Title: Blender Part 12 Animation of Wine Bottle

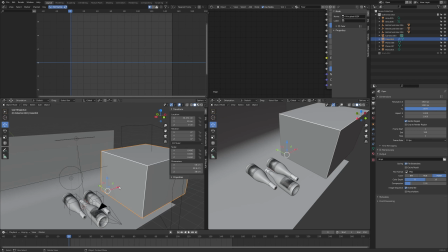236s
So yeah that'll be sort of basically what I'm going for and then we might as well go ahead and let's just snap our cursor to select it on that face, shift A,
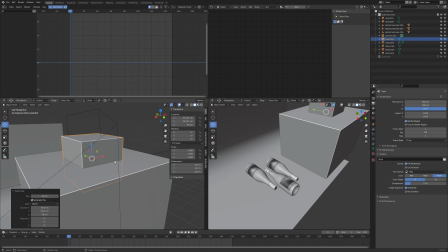245s
mesh, cube, and then so that I can get the origin on the bottom, I'm going to go into edit mode, bring that up,
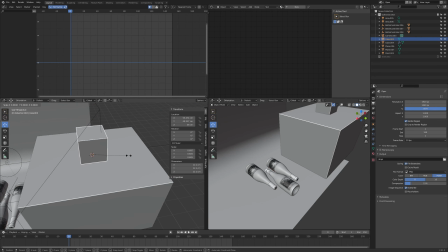254s
and then we can just scale this down, and that's going to go,
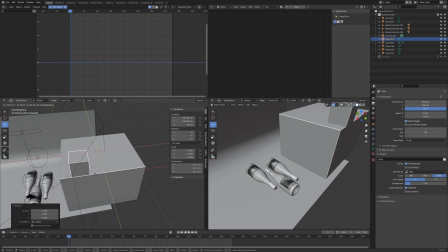258s
I'm pressing G and shift Z to constrain it to that surface, basically. So something like that, I think is sort of what I went for.
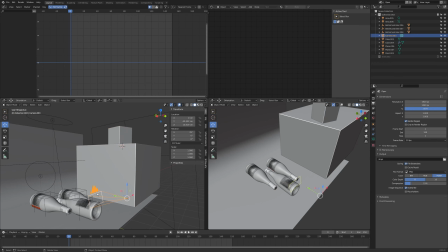269s
The next thing we want to do is let's go ahead and get this camera set up into the orientation we like and that's really all we're going to animate as well.
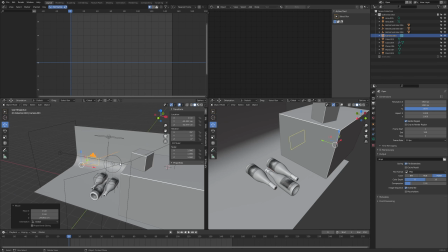276s
Of course you can move these bottles around as much as you please but for me I'm just going to really just animate the camera moving.
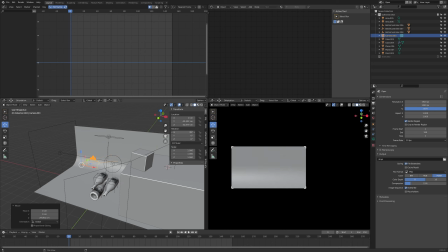283s
So let's get this into a nice position we like. Now I do think that just so that I could have it be seem a little more like spying, prying. I wanted to use a longer focal length so it looked like you were really looking you know like down this cliff or something at the bottles so
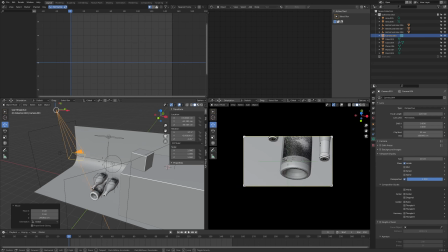301s
now what I'll do over here where I'm looking through the camera I'm gonna press shift tilde and that will allow me to enter a sort of a fly mode and then you can control that almost like you would if you're playing like a first-person shooter game or something like that with W A
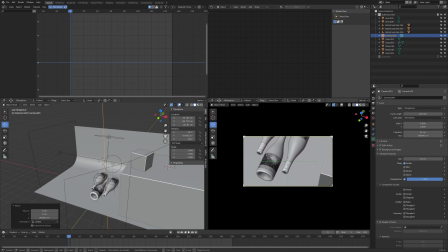317s
S and D and then you can slow how fast you're zooming in and out by scrolling up and down on your mouse wheel, and you'll actually see all those commands written across the bottom of the screen when you're in that command. And again, that's shift tilde. So something like that I think is okay.
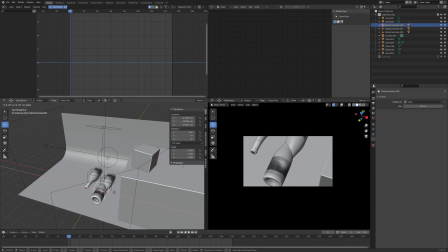335s
You know, maybe we want to, let's move these all back over, or I guess I could move this over. So I want that this bottle to be not fully revealed.
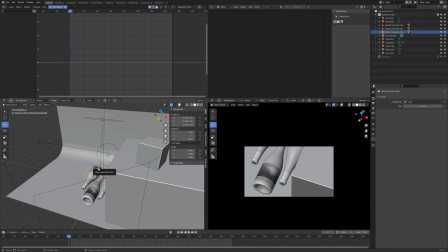347s
This one though, obviously, I want to get a good look at, and then maybe we just have kind of a hint of that other bottle over there.
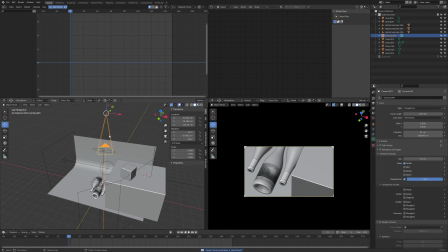355s
so setting the shot up something like that and then let's see so yeah I'm looking over here I'm gonna see kind of we're just gonna
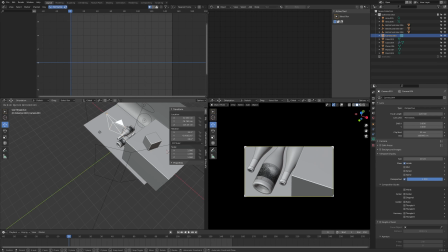363s
be moving along the X axis and that's gonna give me most of the look I want and maybe we don't need to see the entire bottom of this bottle so we can pull it up a little bit so I think something like that that's really
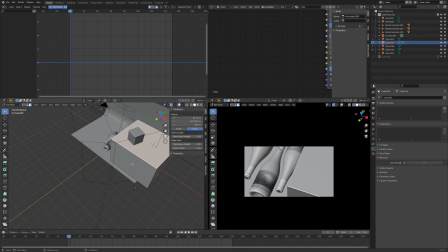378s
all we're gonna be doing there now I don't want to see this front edge of the ledge so I'm just gonna move this out on the y-axis,
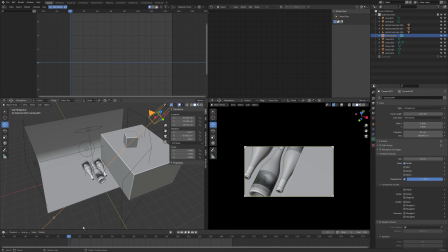385s
so we're clean and clear there. Now let's go ahead and see what we want that last shot to look like, and I think that's kind of what we have here with with this this framed shot. So maybe it ends right around there.
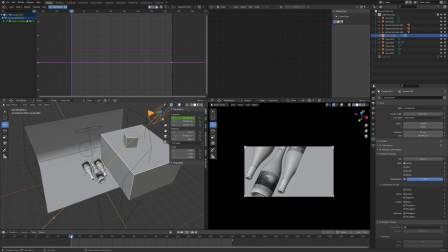401s
So I'm gonna go ahead and insert a keyframe for the X location, and then all we're gonna do is slide over a little bit for the intro here. Basically the thought here was that I just wanted to create kind of a nice clean slate where I could lay on my title card, some text, something like that.
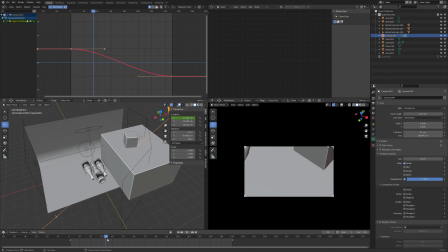419s
You may want to do something similar. So that was kind of the thought behind just starting on that gray backdrop and then moving over to kind of have our first peek at the bottle and label design. So something like that looks pretty good. Now I'm going to go ahead and press T up here to set this to a linear animation.
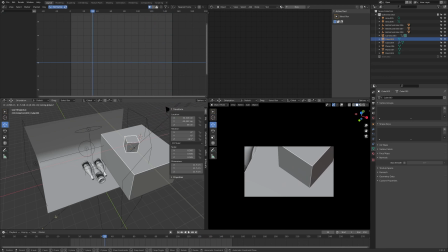437s
So we just have that nice slow pan. And this cube isn't quite in view. so let's kind of move that over again all preference here but i kind of liked when you know this corner was just a little bit poking over the edge i thought that looked kind of cool
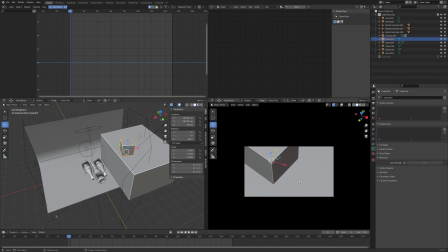454s
so that's a pretty decent setup shot you know we'll be able to open the scene on maybe just a flat gray kind of fade into this have our title card and then very quickly you know as people read on that intro they'll start to see the bottles and kind of the the story
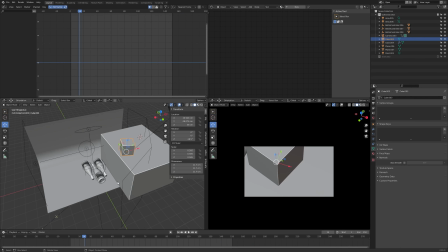470s
begins if you will so very simple shot here. Next thing I want to do is just go ahead and set up a little bit of lighting. Let's see where we're at. So let's enter the rendered view over here. Okay so this has the floor material. The cube does not have the floor material.